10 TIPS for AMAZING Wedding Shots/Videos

Now, this means like, for example, at the dinner, I had an experience where the photographer was demanding to be fed right now, like as soon as possible. Because the way I see it is you're there to work. You're hired, you're being paid to work, and of course you get food. But what I see it as is it's someone's special day and you don't want to miss them all. You want to grab all the details you possibly can.
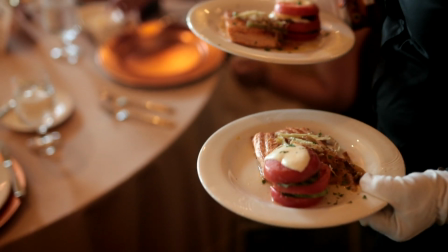269s
What I do is I like to sit down, eat, take a bite, get up, grab my camera, go grab some details of people eating.
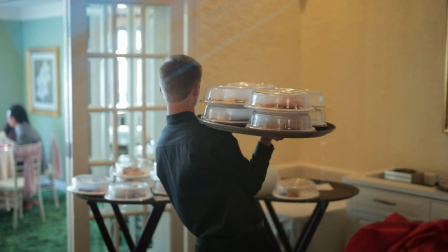275s
You know, stay working, stay work oriented. Of course, eat, feed yourself, get some water, get something to drink, have fun. But at the same time, remember, you're there to capture someone's special day and it's a memory that's going to stick with them forever and you are in charge of capturing
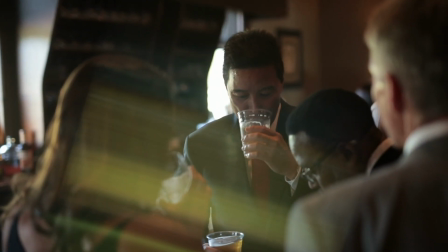291s
it make sure that you are actually you know there you're actually in the moment to capture because that is what you are hired
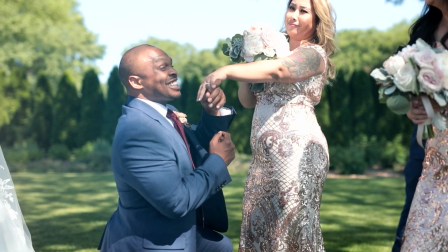299s
for you know don't be demanding don't be pushy don't don't you know just worry about yourself worry about the wedding because that's what you're there for and now that we've actually gotten through the attitude the preparation everything let's talk about actually shooting the wedding.
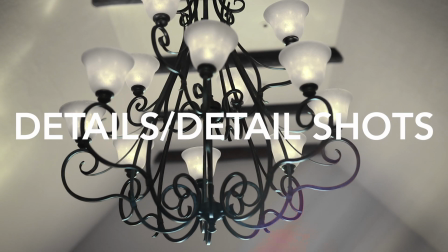313s
Tip number five. Tip number five is going to be about details. Detail shots are everything when it comes to a shooting wedding. So whether it's photo, whether it's video, you want to capture those little details because those little details are going to be things that people want to remember but probably won't remember because they're going to remember the bigger things like the first kiss walking down the aisles,
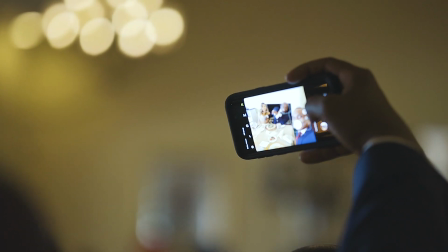333s
the dances that they did when they were walking down the aisle or into the reception.
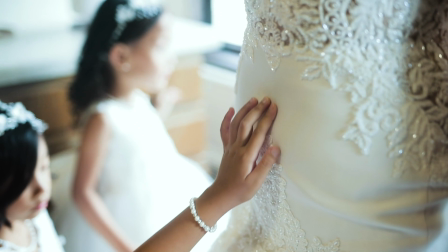337s
You want to capture those details, The shoes, the patterns on the dress, or the rings when they're together in the box. You want to be able to capture all of that because those are the details that people live for.
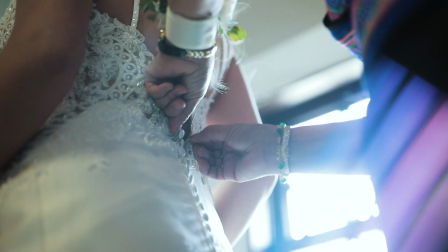350s
Those are the things that people want to see in the video, and those are going to be the most aesthetically pleasing things for the video because those shots are just absolutely beautiful.
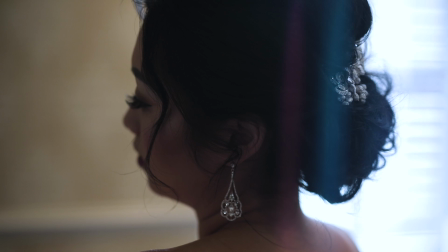359s
Make sure you guys get some close-ups, some macros, some wides, some mediums. Just get a bunch of things because overshooting is always best. Candid shots. tip number six is to always grab some candid shots because candid shots are going to be what the bride and groom want to see
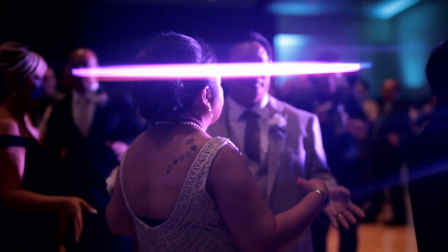373s
they want to see the guests interacting they want to make sure that the guests are having fun so including these in the shots whether it's for a
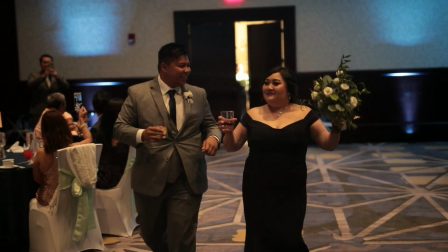380s
video is going to give them the the instance that yes the guests were having a ton of fun they were having so much it's
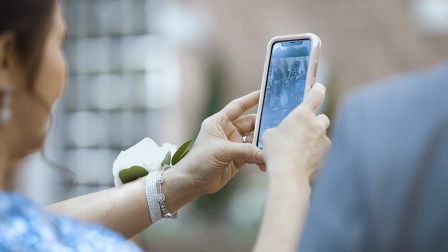387s
such an experience at their wedding because they want people to enjoy their wedding that's the whole reason of the wedding the wedding isn't just for them it's for the
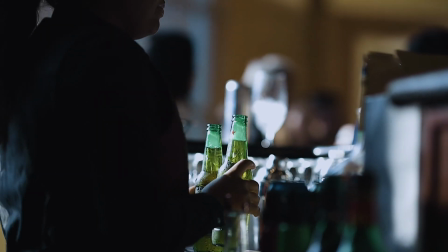394s
guests it's for the They want to capture and make sure everyone's having fun having an amazing time and just Experiencing life with them.
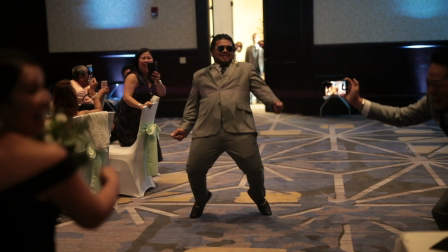402s
They're they're holy matrimony together Capture everything you can candid not candid just post everything just capture it all And that leads into tip number eight tip number eight is to grab excess Always grab more than you possibly could in any other shoot because when I finish shooting a video for weddings I always
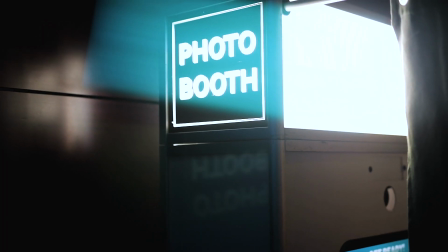424s
have like four or five hundred clips and I never touch or add in the video but I had it just in case I needed filler in case I needed to
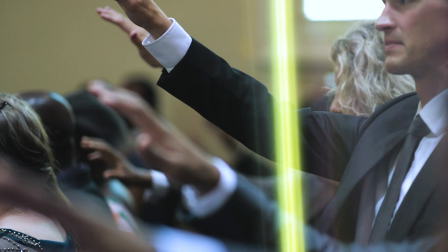432s
throw something in because I always leave with hundreds and thousands of photos or shot or like video clips just because extra is so
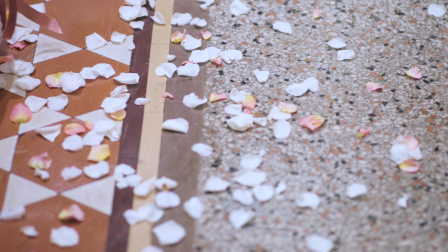440s
much better than not having enough so make sure you shoot everything and if you're taking photos just hold down the shutter button because honestly that's the best thing you could do because you'll never miss a moment because if you miss a moment like the first kiss,
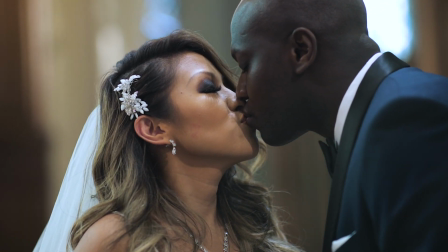452s
it's over. You can't miss a moment like that. So that's going to be leading into tip number, did I skip tip number seven? I think I skipped tip number seven. Tip number seven is going to be focusing. Sorry guys, I definitely forgot about tip number seven. Tip number seven is focusing. So focus is really hard sometimes, especially if you're auto-focusing. So my tip to you is set your focus beforehand sometimes i would shoot some shots where i was doing a specific motion where the distance between me and the subject would not change like a pan side to side so something like that you can do manual focus and this shot here i did
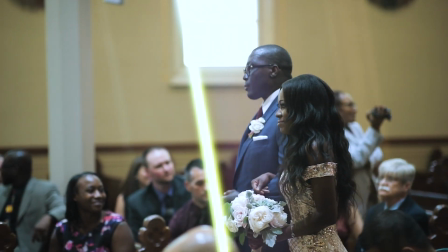491s
manual focus because i focused it along with the bridesmaid and the groomsmen that are walking through the aisle
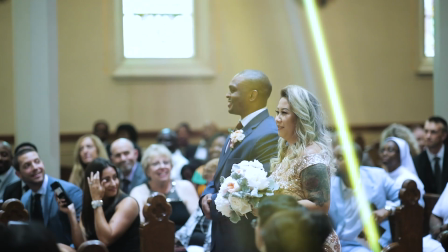496s
and then i left it on manual focus and just pan side decided i didn't move forward i didn't move backward,
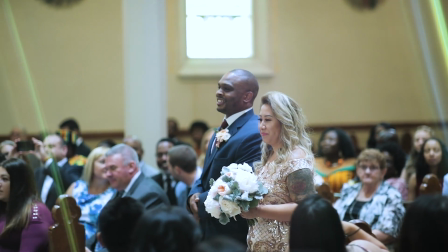501s
this way the focus stays put. But if you're panning in or out like a push, you are going to have to focus it. Unless you focus at the specific point where it ends for like something like the first kiss, it's a lot harder.
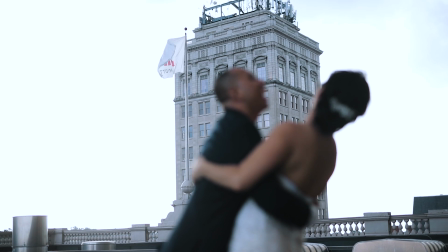514s
So make sure that you're constantly able to focus. If you miss a moment like the first kiss and it goes blurry, then it's pretty much all over. But you know, for the most part, I do have a lot of good luck when it comes to that. I use auto focus for push and a lot of times i use manual focus for a pan it's all up to you but remember focusing is really hard so if all else fails just do manual focus and keep your distance the same tip number nine is going to be to add a little bit more aesthetic and emotion to your video or photo what i like to do is i like to pull the writing room aside especially during
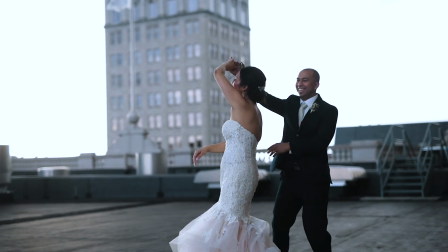545s
the reception when the sun's about to set or something i like to pull them aside and capture some footage of them by themselves just the two of them
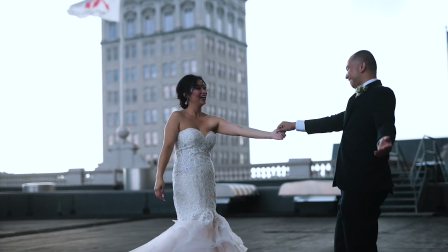551s
enjoying each other having fun having laughs loving each other because this is going to add so much emotion to the video.
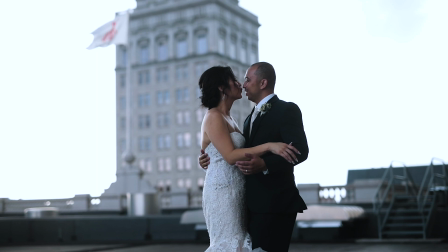558s
It kind of sets the field of the video together because, of course, you have the reception, you have the ceremony, you have the prep.
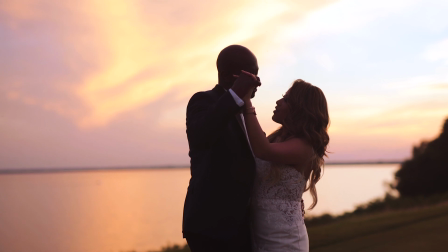563s
At the end of it all, you don't really have any videos of them together, like just them. They're always surrounded by people.
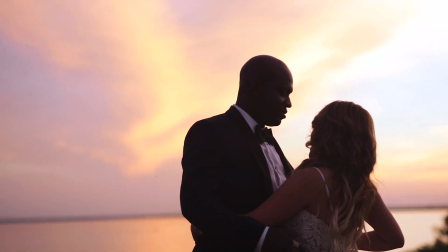569s
You have the ceremony, of course. You have the reception, of course, the first dance and all that.
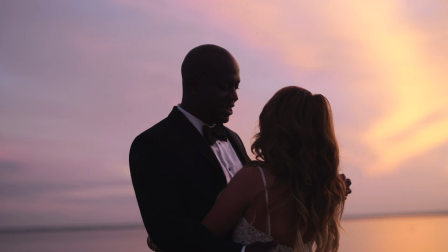572s
You just don't have any videos of them, just videos or photos of them just together, them alone, just, you know, enjoying each other's presence.
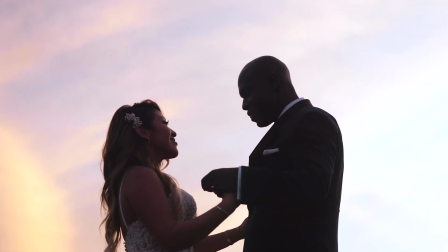580s
So being able to capture this is super awesome because it'll add so much to the video and you can use it as secondary b-roll to just throw in there because they'll love that the shots that i get from it they tell me like yo that shot was amazing this shot was amazing
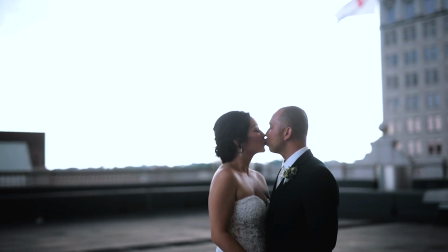597s
that looked so good the shots that you get there when there's nobody around there's nobody bothering them when they're not as stressed in this moment they
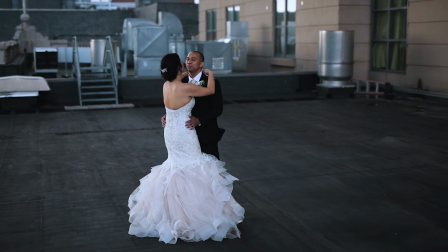605s
can kind of relax they're just enjoying each other's presence loving each other and they're not as stressed that they would be surrounded by all these people in
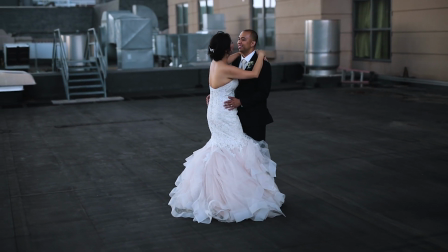613s
the middle of the room in a reception. Just grab them in a moment when you have time, when they have time, just come together, grab some stuff and it'll piece the video together. And my last tip to you is going to be the music. The music sets the entire mood of the video. You wanna make sure that you edit or stylize the video or photos to the theme and vibe of the wedding. A lot of people love that bright, white, clean look for photos. and a lot of people love that vintage vibe for videos or some people might want that very upbeat hype happy or that even that soft elegant look so depending on the bride and groom you got to make sure you know what you want to do and you can always talk to the bride and groom about this beforehand or you can do it afterwards and kind of decide for yourself a lot of times i like to decide for myself based off what i was feeling during shooting it but you can always ask them beforehand because that is always a good idea anyways that is all for today's video guys thank you guys so much for watching hope you guys have an amazing day morning night or wherever you're watching from i'm headed to cancun today for the day that this video is going to be released so hopefully this video finds you guys well and i will catch you guys in the next video make sure you guys hit that subscribe button if you aren't already subscribed and give this video a thumbs up if you liked it i'll see you next time peace